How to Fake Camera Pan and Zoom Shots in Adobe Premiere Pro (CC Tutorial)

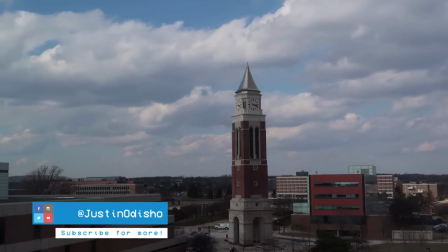[0:00]
Hi everyone, my name is Justin Odisho, and in this Adobe Premiere Pro CC tutorial,
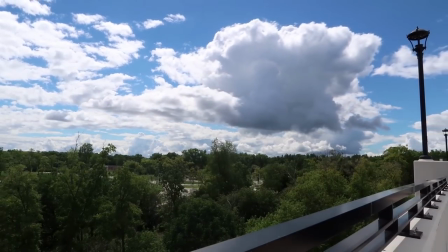[0:04]
I'm going to show you how to gradually scale or pan over time to simulate slider
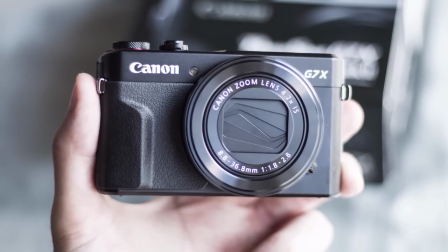[0:09]
or zooming shots in Premiere Pro out of your static tripod or time-lapse clips.
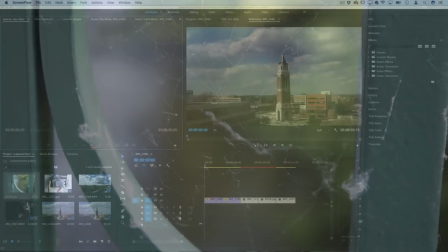[0:14]
So I've got a couple things on the timeline.
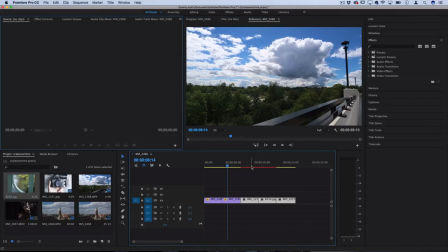[0:16]
I've got some time-lapses that I've shot, and this will also work great with anything that's shot statically on a tripod,
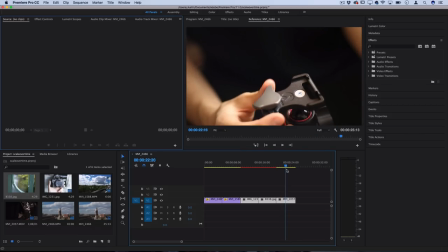[0:24]
so anything where you're not moving the camera handheld, and any photographs.
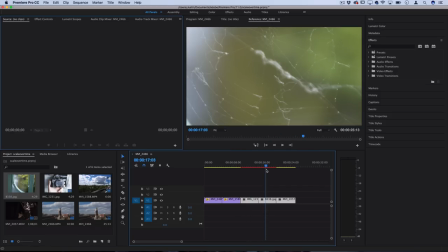[0:29]
This is great to add life to slideshows of pictures as well. So let's begin on this first clip.
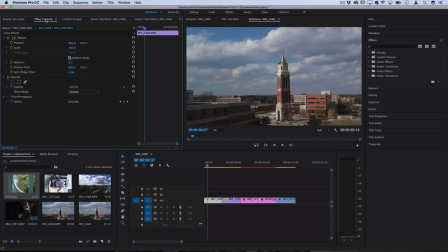[0:35]
It's a timeline, and if we click and highlight the clip, we can go over to the effects control panel, and this is where we can adjust any of the positional keyframes over time. So if we click the stopwatch icon on the scale, let's move over all the way to the beginning first, and click that icon, you see it creates a keyframe at 100% scale.
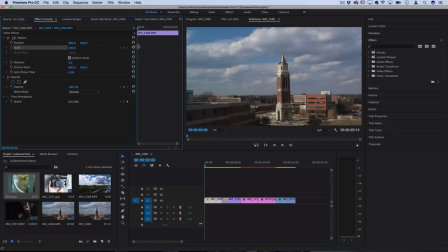[0:54]
So what we can do is start at 100, and then by the end of the clip,
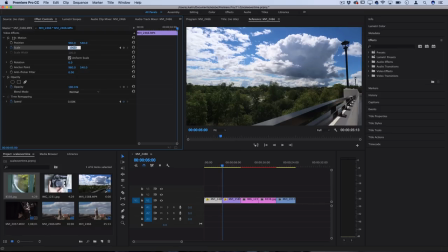[0:59]
we can gradually increase it up to something like 105 or 110.
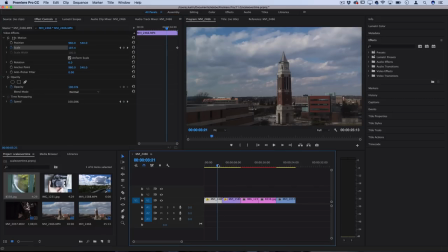[1:04]
Now, one thing to keep in mind is, yes, this is going to be zooming in on your 1080p or whatever resolution your sequence is clips. So you might experience a slight loss in quality if your original clip isn't high enough. Of course, you're not always going to have 4K footage to work with.
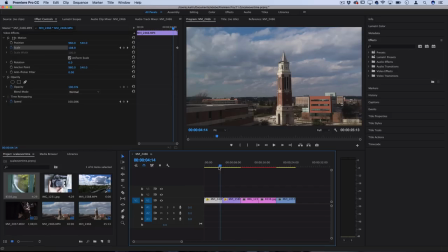[1:23]
If you did have higher resolution footage like 4K, then you'd have more room to zoom in and work around. But I think anything under 10% really is not noticeable.
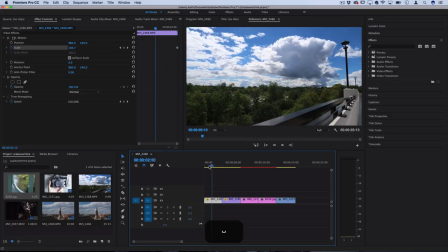[1:32]
And you can see it adds this nice effect where it pulls your eye in towards the center as the keyframes transition from 100 to 110,
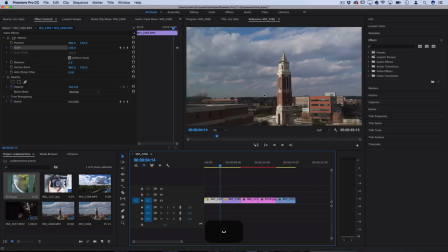[1:40]
which can bring some life to your static time lapses or shots. So here's another example.
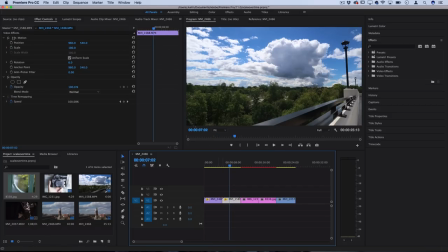[1:45]
We have the clouds. And another thing you can do is start at a higher amount. So you could start at 110, add a keyframe there, and then at the end of the clip, go down back to regular size, which is 100. And that'll give you a kind of a zooming out time-lapse effect that slowly brings more of the picture into frame.
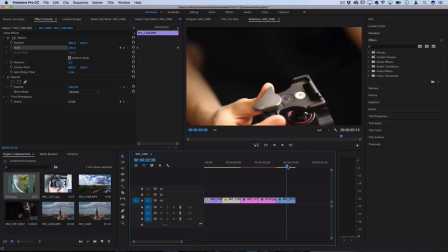[2:05]
But let's say instead of zooming in or out, you wanted to pan to the left or right, and you didn't have a slider, you didn't use a slider. We can add a little bit of left to right or right to left panning using the same idea.
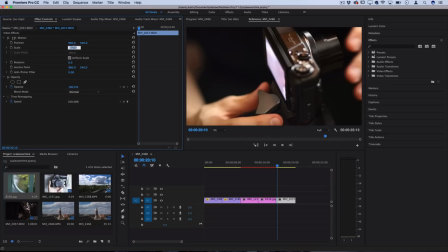[2:18]
However, in this case, we're just going to zoom in on the clip a little bit. So 110 I'll do, just to give us some working room.
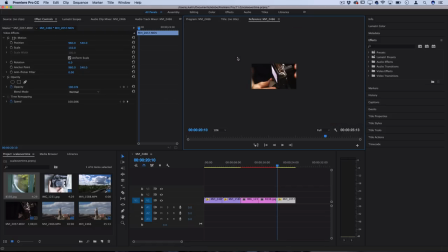[2:24]
So if you zoom out here on the preview window, basically what we've done is we've zoomed in. So we have a little bit of extra clip on the edges for us to pan left or right onto before that black edge shows. So we can move over until we don't have a black edge, set our positional keyframe there,
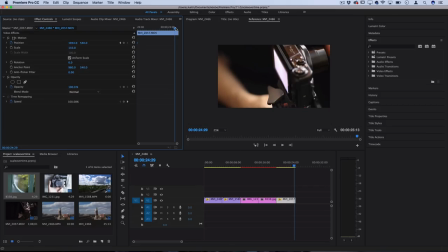[2:43]
and then move over to the end of where we want to start sliding and set the positional keyframe to the other end,
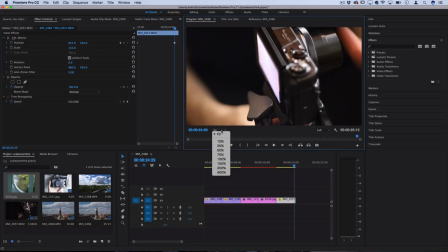[2:51]
but make sure you don't have any black bars showing. Also, it's a good idea to work in fit mode so you see the whole window,
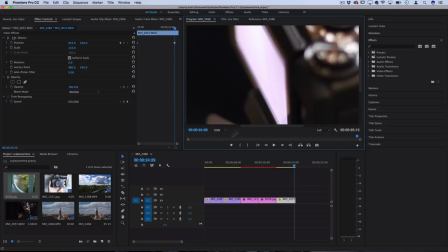[2:59]
or if you want to go to 100%, you can see exactly what quality you're looking at.
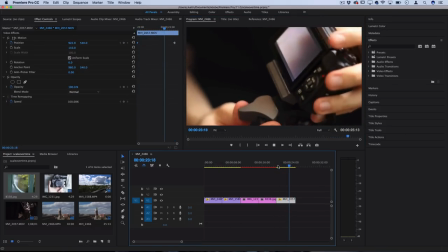[3:03]
So when I play that back, you see we get a slight right to left panning motion, which adds some movement to the camera for our still frame shots.
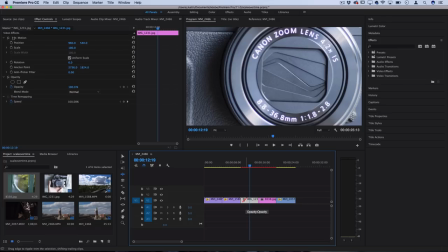[3:10]
Now, the same idea can be applied to photographs. However, this is actually a lot easier because a lot of times if you're shooting RAW or whatever camera you're using, it's actually going to be a lot larger than a 1080p file, which is great because you see we're super scaled in and we already have a whole bunch of working room,
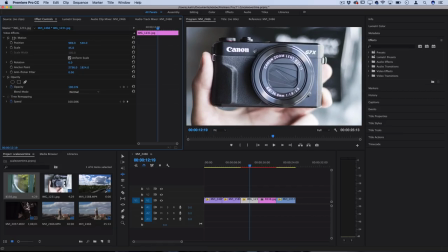[3:29]
so we can do things like zoom out gradually or pan left to right gradually or pan up and down gradually. And that can make your static slideshows a lot more interesting if you're doing voiceovers over still photographs and whatnot.
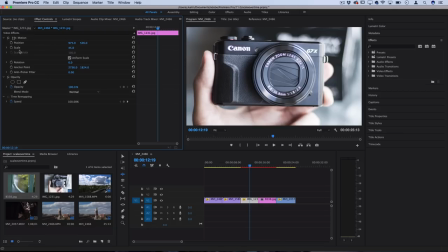[3:45]
So those are the two basic, the position and scale, but feel free to experiment with other things. You could do slight rotations on certain anchor points if that'll add some life. You could do that while zooming in. You can combine zooms and pans.
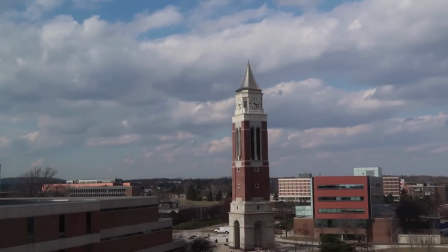[3:59]
But that's the basics of using keyframes to adjust the position or scale over time to fake some camera movements in post-production.